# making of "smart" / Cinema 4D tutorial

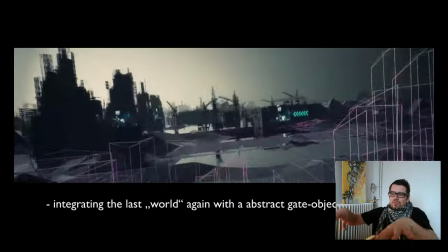I film this world with more stuff, and
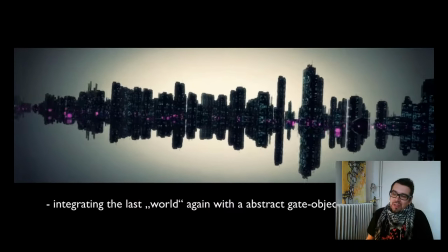this is a very abstract thing, brings to the last part, And at the last part I think
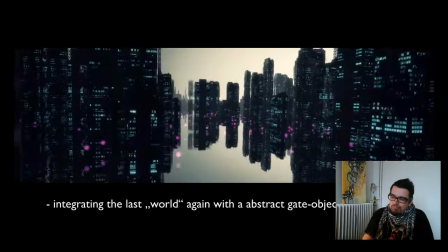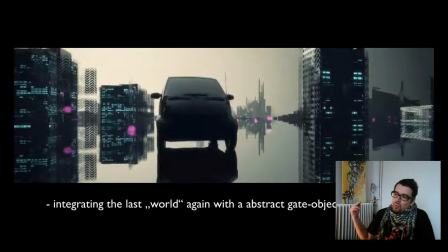it's maybe cool. We are in this. We are in this closer look city.
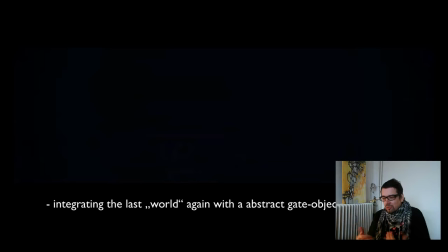It's again a bit different approach of this whole idea, and like you see, that's all.
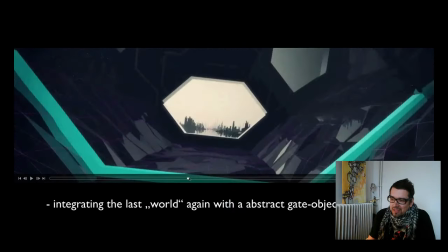It's very easy. It's no special magic behind.
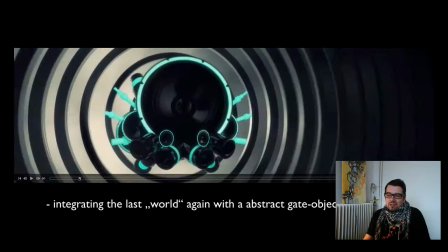It's just this little intro. It's developed further.
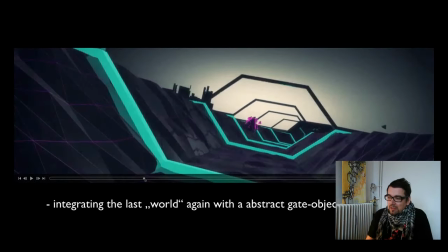Then this transition is made very fast. I just have 2 days left at the end because we like to present the whole movie to the client at Monday,
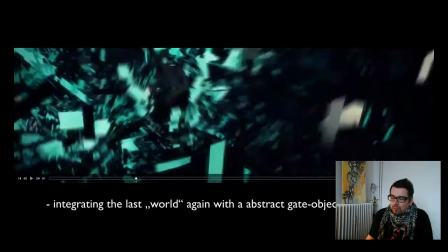and I starting with all this stuff Friday,
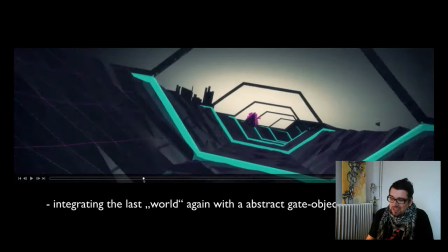and so I developed this transition and the last word
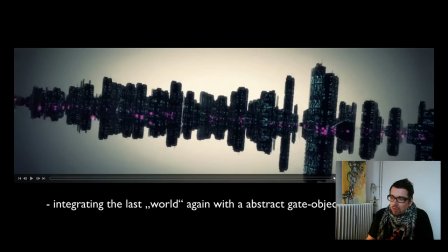in on this weekend too,
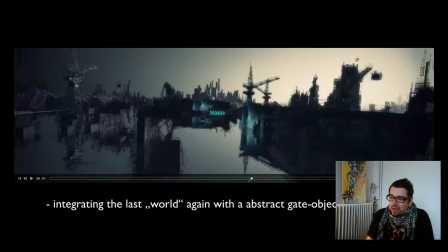when I finished the style frame shots that was
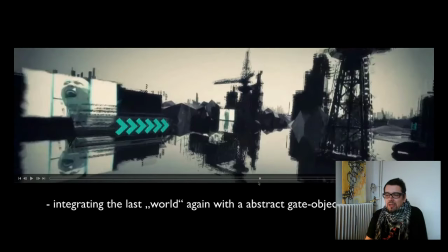done before, and just integrated some elements like this arrows and stuff.
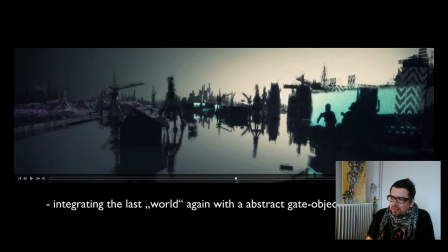And I forgot something. You remember the client asked about more grunge, and it's because
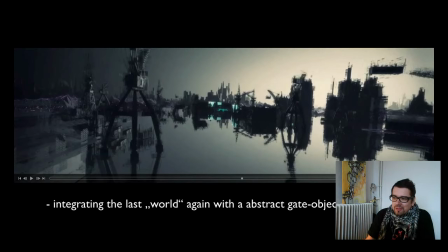and now you see there are some stuff on all the buildings. At first the buildings and the crayons was very clean, and now I adding just this greeble like stuff.
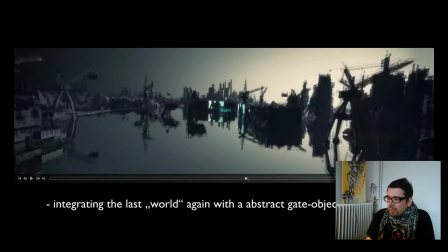I show you later how it works in cinema. And again,
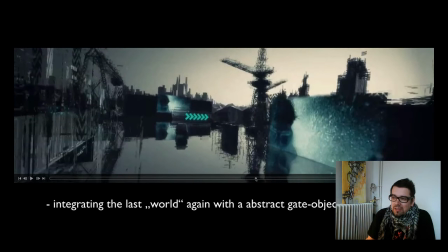my way to integrate the music video parts is just to put this big billboards in the world.
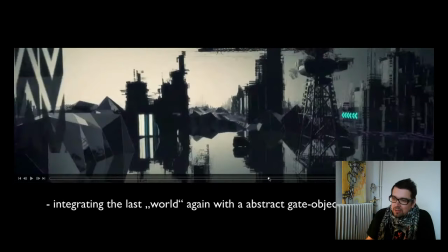It's a very simple idea, but I think it works and looks
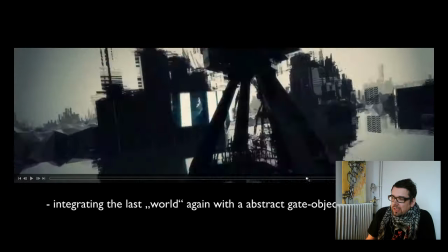interesting, and that's all. For me, that's it's a working movie now.
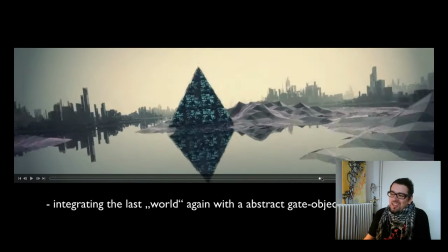I like the idea with this strange object bring us.
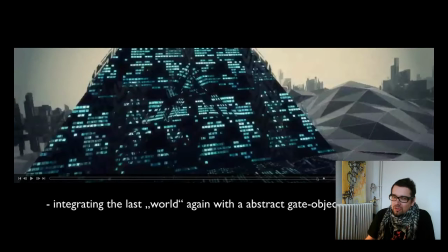There's no finished transition at the moment,
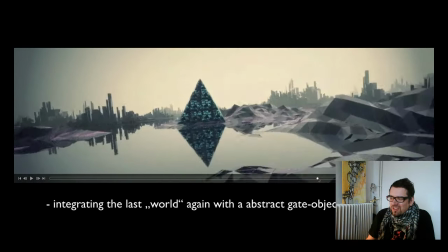but I like the idea entering this very strange pyramid and
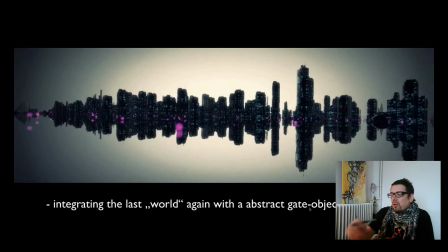coming to this new world. And because this is very clean, I just added this
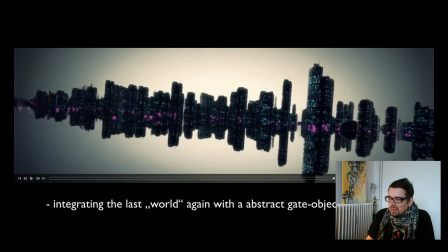little dots, and these dots are just light source.
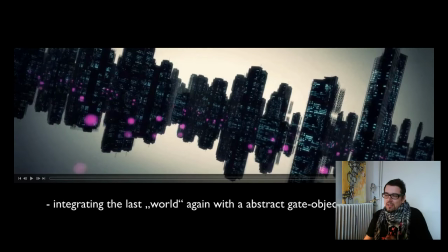Cinema visible light source. You can switch off lightning and just becoming this transparent dots, and I put it on the whole world. Just 3 clicks in Cinema 4D with MoGraph,
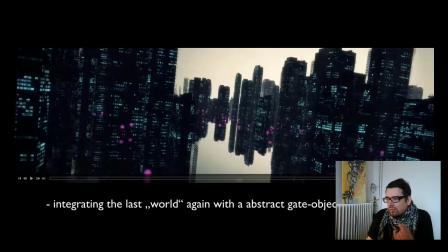and it's just to make it a bit more friendly and more interesting, because it's just this dark buildings.
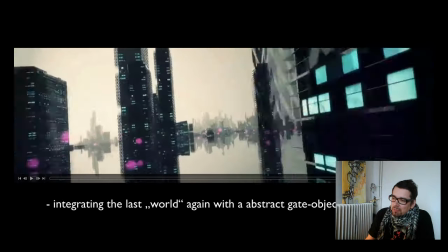And And because at the end is the moment when my video ends,
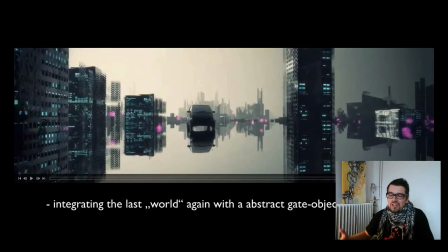the real smart appears on the stage, and so I decide just
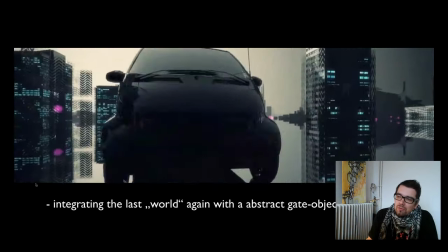coming to the smart at the end and hope in this moment he comes
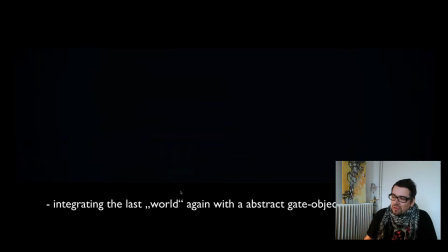out from the back of the stage, and it's maybe a nice transition to the real world.
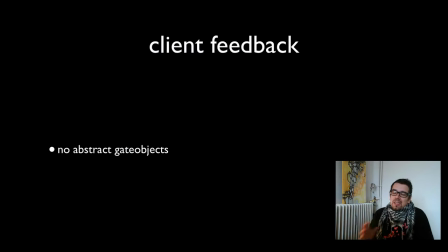So okay, the last thing the client choose is please don't use this abstract gate object. So I change it.